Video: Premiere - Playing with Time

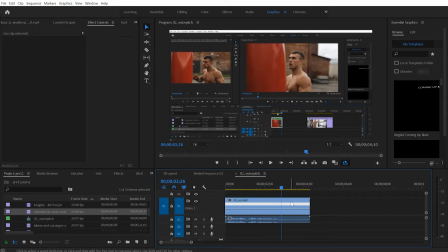1s I don't know if I'm ready. It was so much easier when I was younger.
Definitely need to get a real voiceover going after this.
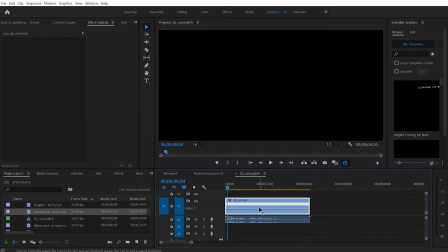9s
Right now, I'm going to throw out this top video track and use the real video.
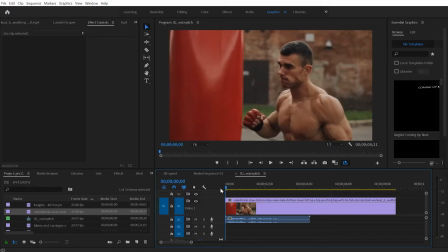14s
That was just the one I was dubbing against.
This I don't know if I'm ready.
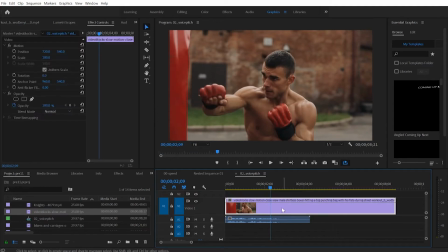19s It's so much easier when I speed it up.
I have two different options. One is to use the time remapping, and the second option right now is to right-click on the clip and select speed and duration.
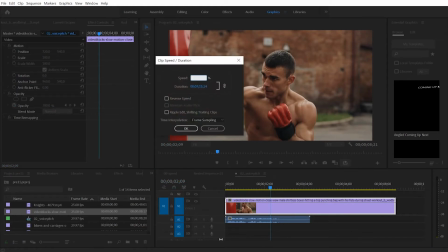33s
Set the speed up to 200%.
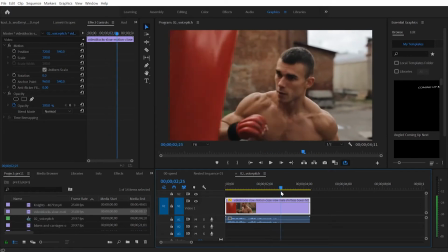40s
I want to do something around here.
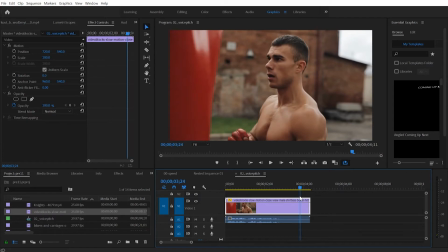45s
I think is an interesting shot if we just went back for a moment and forward in time. And that's what we're going to use as our transition into the next clip.
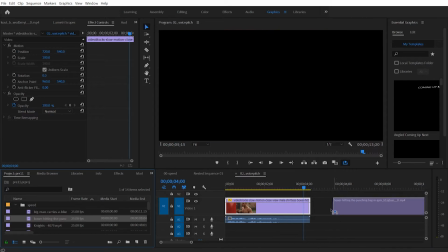55s
And the next clip is this one, when he was younger.
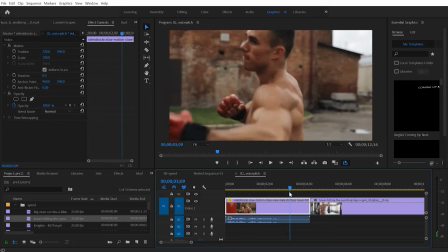62s
And the goal is to have this moment of going back in time
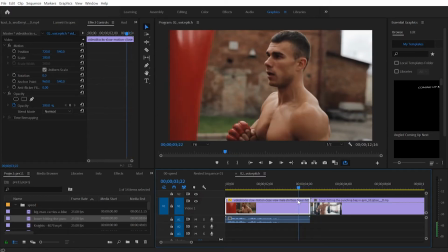68s
and then cross dissolve into this clip that starts out slowly, since this is slow, matching the speed, and then it ramps up to something like 150%. So going around here, where he looks a little dazed or lost in thought,
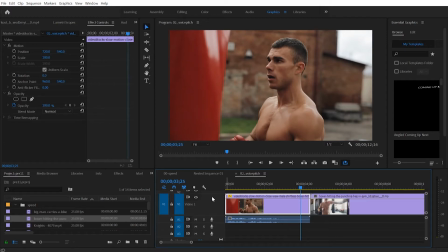85s
going to open up the timeline a little bit by pulling up the video area. Going to zoom in, then go to this badge, right click or control click on a Mac, time remap speed,
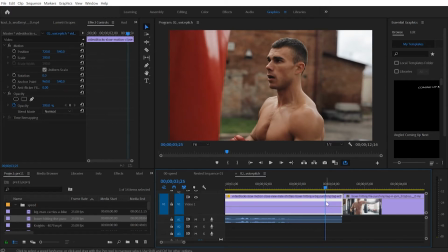104s
control click on the rubber band at 100% at this frame. By control clicking, we're inserting a keyframe. And then hold down the control key and drag to the right to go back in time a bit.
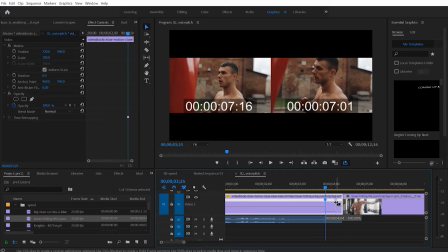119s
And up there in the program window, you can see how far back in time this key is being dragged.
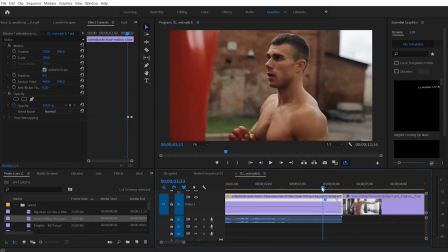127s
And when you let go, this is what we created so far without doing any ramping on it. Going to click on the left side to create a ramp.
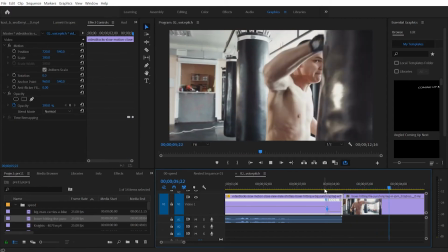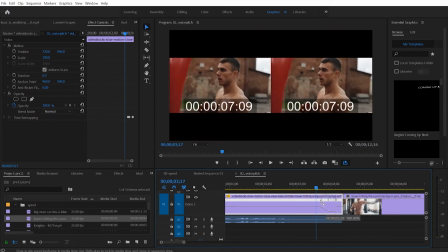149s
Maybe this ramp could go a little further.
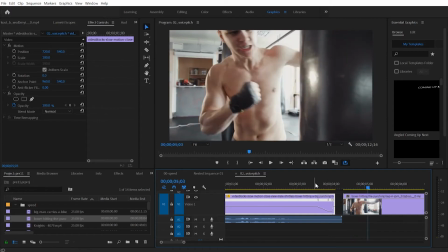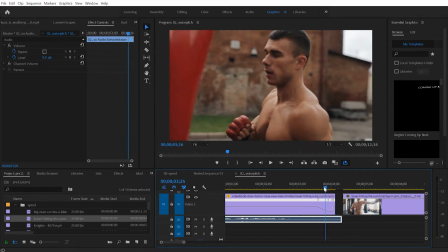159s
I'll cut this clip down here. Actually, the extra audio, don't want that to get in the way. Control K to cut it.
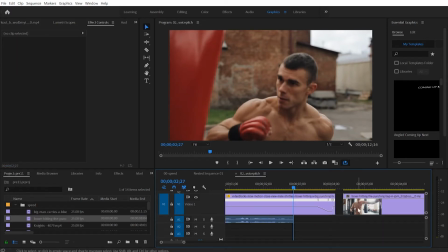165s
Throw it away. Put these two next to one another.
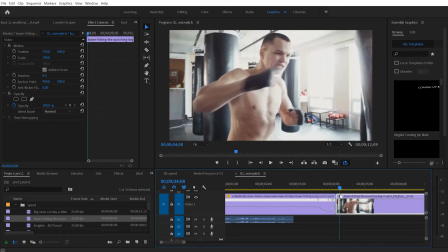175s
And he's going to lean in, and then the punch starts. So really, kind of like it, the fist starting here to match his leaning in going there. Like he's beating himself up for some reason. Control K. Selecting this clip, press Shift Delete
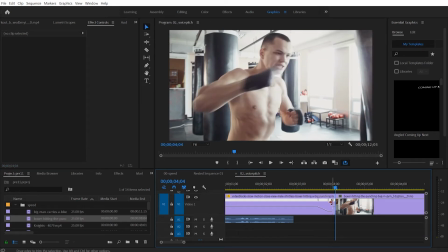193s
to remove the clip and ripple backwards the whole video clip channel.
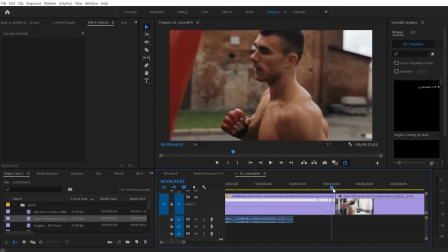202s
So more like this.
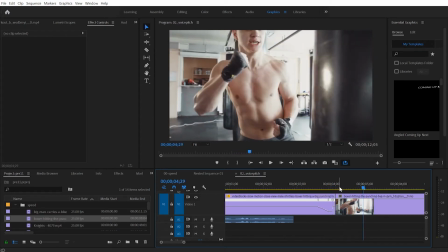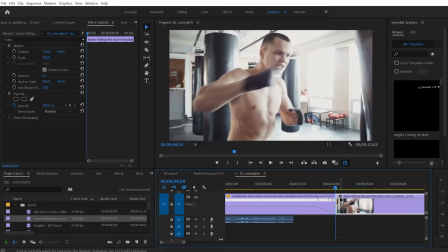209s
Next, going to go to this clip, right clip, and I kind of like the speed here.
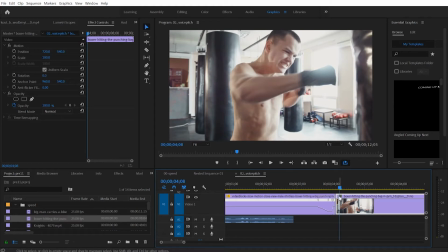217s
I'm going to experiment with a slow motion first. Right clicking on the FX, time remap, speed, control click on the rubber band to create our keyframe. This side of the rubber band I'm going to make slower by, let's say 20% slower, so down to 80.
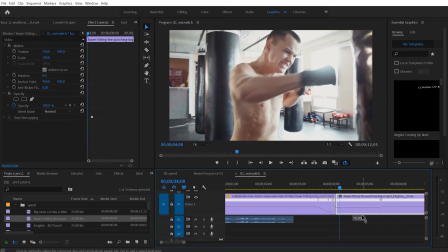239s
I went a little past that. Let's try 70. See how that looks.